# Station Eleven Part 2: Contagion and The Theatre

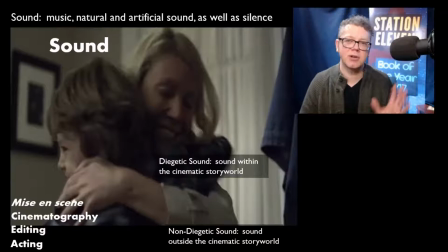971s
I want to say that they, I don't want to say that they never hear that because we're going to find an instance later in our semester when this is not the case.
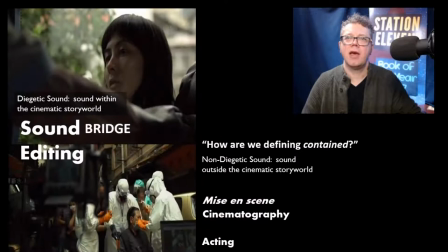977s
So here though, there is a clear, clear delineation between diegetic and non-diegetic sound. And again, And we get those sound bridges. And sound bridges work with editing to enhance our experience of the film.
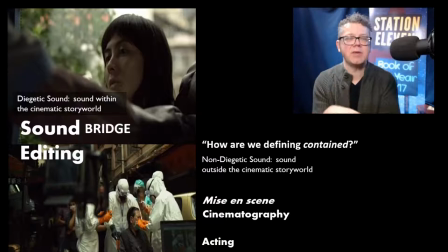997s
This wonderful shot. I don't want to say it's wonderful because, you know, there's this young lady who's died because of contact with the flu. And that is edited with the people from her community back home. And she's gotten on a bus and she's traveled, which means we know as the audience that the flu has traveled.
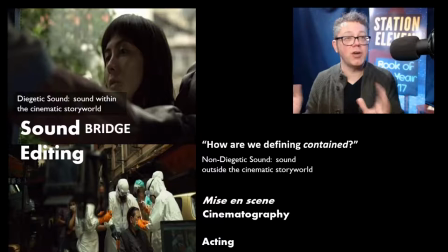1016s
We are visually seeing the flu on the move. We're seeing the virus travel. And then we get this voiceover of not so much non-diegetic sound,
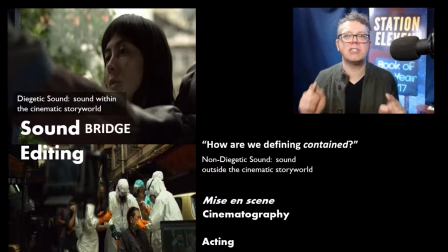1029s
because it is inside the cinematic story world, but it's not inside the diegesis of what we're seeing on the screen. That's somewhere else. The person who's trying to wake up the young lady on the bus, the people who are treating the potential victims of the virus in
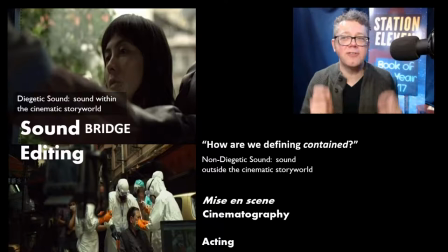1049s
that community do not hear the line, how are we defining contained? And it's that, again, it's a juxtaposition of all of these elements that tells us this story with intense rapidity,
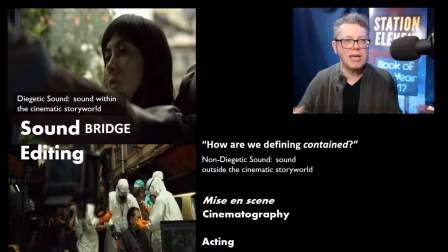1066s
with intense, like there's a a simultaneity to the information that we're getting. And if we're paying close attention to a film and not doing what most of us do, which is, you know, we spend time on our phone and we go and we get snacks and maybe
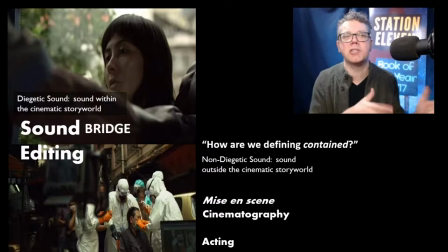1083s
we're ironing some clothes or we're folding laundry or we're doing something else while we're watching a film. We're not really watching a movie. We're probably just listening to half of it and seeing the rest. We occasionally look up when some stuff's going on.
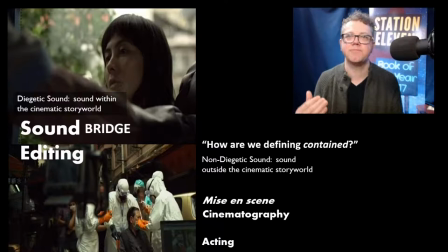1096s
But this sort of really well-made film requires our full attention to catch everything that that movie is doing. And with Contagion, we have a really well-wrought film. This is a very well-made movie. Whether you like it or not, this is a well-made movie.
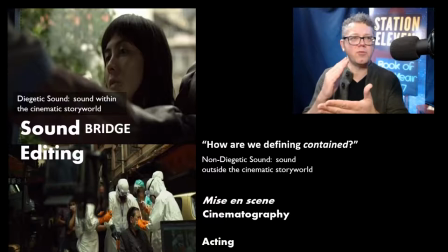1115s
And we can see it in these moments of artistry of placing how are we defining contained over as it were these images that clearly demonstrate
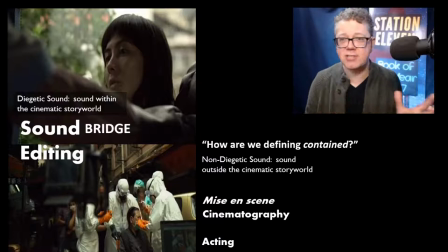1129s
that that containment has not occurred that that that the virus is not contained and so there's this positioning of a statement through it and it's a sound bridge It flows over the edits and it lends greater meaning to the
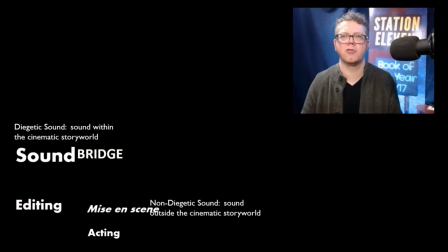1148s
images that we're seeing on the screen without it having to be sort of a very clunky voiceover,
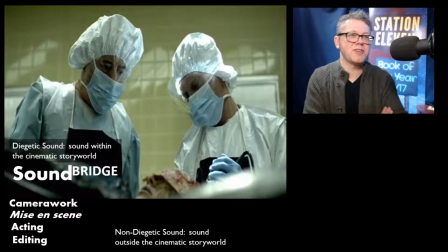1155s
you know, some narrator saying, and then the virus wasn't contained. No, we just, oh, it's not contained, right? other sound bridges include the awful noise uh the instrument that they use to cut open Gwyneth Paltrow's
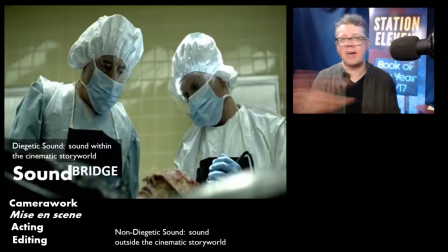1169s
skull during the autopsy that sound bridge is just the worst um and it's an amazing scene in that there really isn't you know we don't really see a ton of what goes on there but it's very disquieting and it's sound that achieves that quite often if if we know somebody's going to get, you know,
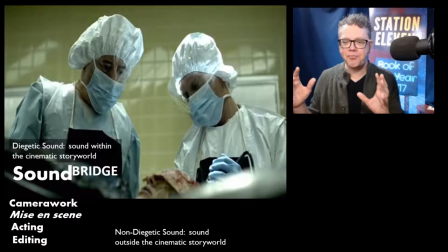1189s
hit with a terrible weapon, like a chainsaw or an axe. We don't have to see it happen. We just need to hear it happen. And that is oftentimes worse because our imagination goes into overdrive.
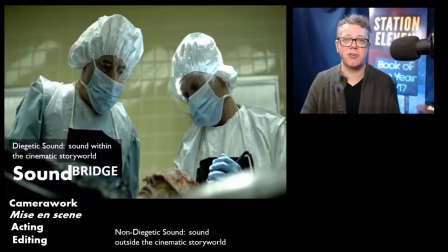1206s
I've had students who are like, I had to tap out at the autopsy scene. I couldn't go further than that. And I think sound has a lot to do with that.
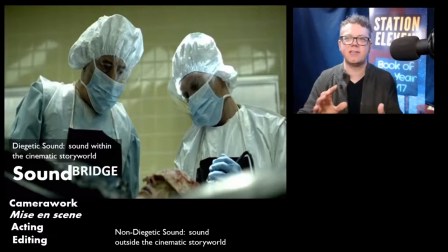1213s
The sound, not only of the, the instrument that cuts the head open, but then peeling back the flesh, the skin, to get at the skull and the brain.
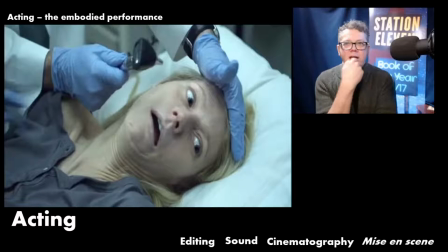1226s
So very disquieting through the use of sound. But we know at this point, and this isn't very far into the film, that Gwyneth Paltrow's dead. And Gwyneth Paltrow was a big name when Contagion came out.
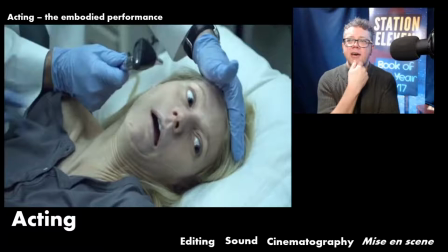1242s
She's on the poster. And so I think as an audience, we would come into the theater thinking, oh, well, she's the first person we see, so she's probably the protagonist. Maybe she has the flu, but maybe they're going to be able to contain it.
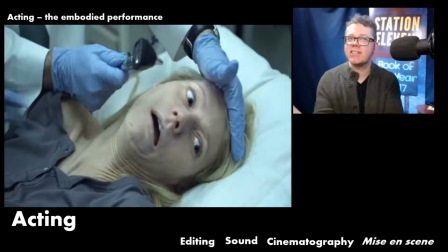1257s
And then we get this shocking scene where she just dies. She just dies. And if you'd seen the trailer, you might think, oh, no, she's going to make it. We get her in flashback for the remainder of the film. So she does get a lot of screen time. But she's dead very early on.
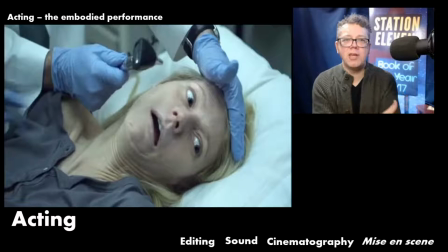1276s
And I think it's a way for the film to say, we are serious about this. Paltrow's performance is wonderful. And I like using Gwyneth Paltrow as an example of acting and the embodied performance.
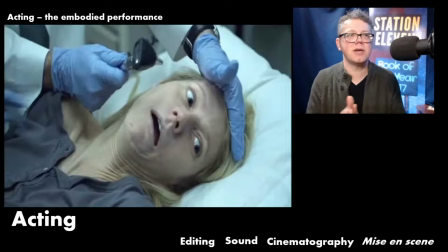1292s
Because actors are also celebrities. And so for them to be able to distance themselves from their off-screen persona. And Lord knows, you know, with Gwyneth Paltrow and some of the things that she's been, you know,
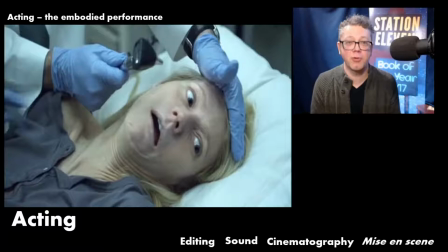1305s
advocating for and selling in the past few years, we have to see what she does here as pure performance, that this is not Gwyneth Paltrow. Rather, this is the character that she embodies in this particular film, though that's difficult for us once we have actors who have achieved a certain level of celebrity. but there are ways in
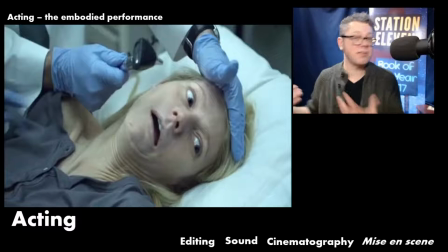1323s
which filmmakers can use that celebrity to their advantage and i think steven soderbergh does here because he's like oh you couldn't imagine i'd kill off america's sweetheart would you ha and i did it and he does uh you know it's like what alfred hitchcock did in psycho
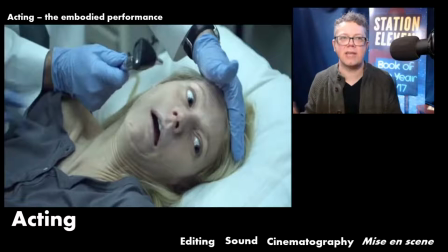1338s
by taking the character that everyone thought was the leading lady the the protagonist and she really was the leading lady in that film it's just it hitchcock killed her off before the movie was long before the movie is over. This is a very similar move being utilized here where you're playing on audience assumptions.
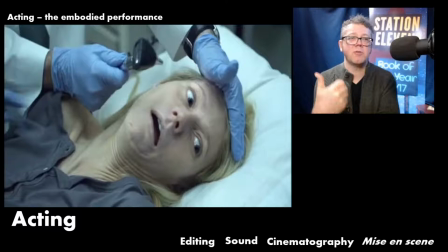1357s
Audience is going, I know how much Gwyneth Paltrow makes for a movie. I know how much we love Gwyneth Paltrow. They won't kill her. Yes, they will. And what that says early in the film is all bets are off. And yet what we usually focus on when we focus on acting is what we think of as their performance and whether or not it matches our expectations of what a real person would do,
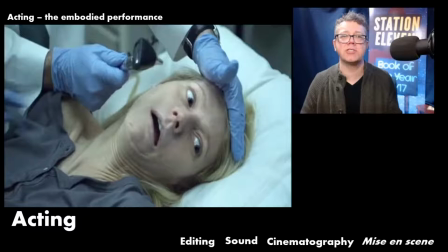1376s
of what we would do. And those aren't necessarily part of what's going on with that performance.
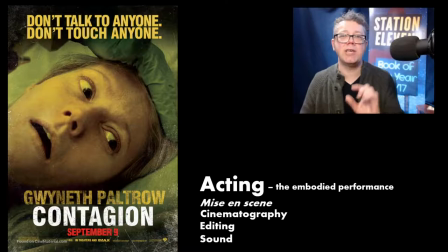1383s
These are not real people. They are actors embodying a character. And again, you know, we get that look of shock in the paratexts for this film, the posters, and they had individual posters for each of the major players.
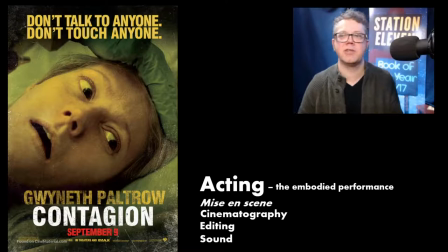1402s
And Gwyneth Paltrow got hers. So you would think if you saw that on a billboard and you saw it all over the place that she was going to make it, and then Soderbergh pulls the rug out from under you.
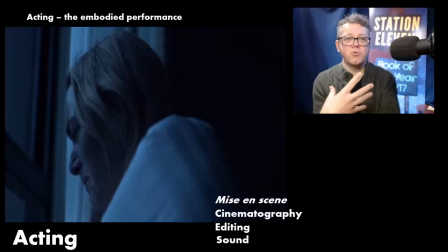1412s
And that consequently means that when he gets around to killing off Kate Winslet, uh, we're not, we're, we're still, I think we're still gutted by it because we have come to, um, sympathize, empathize, identify with her character, potentially. We certainly want her to win.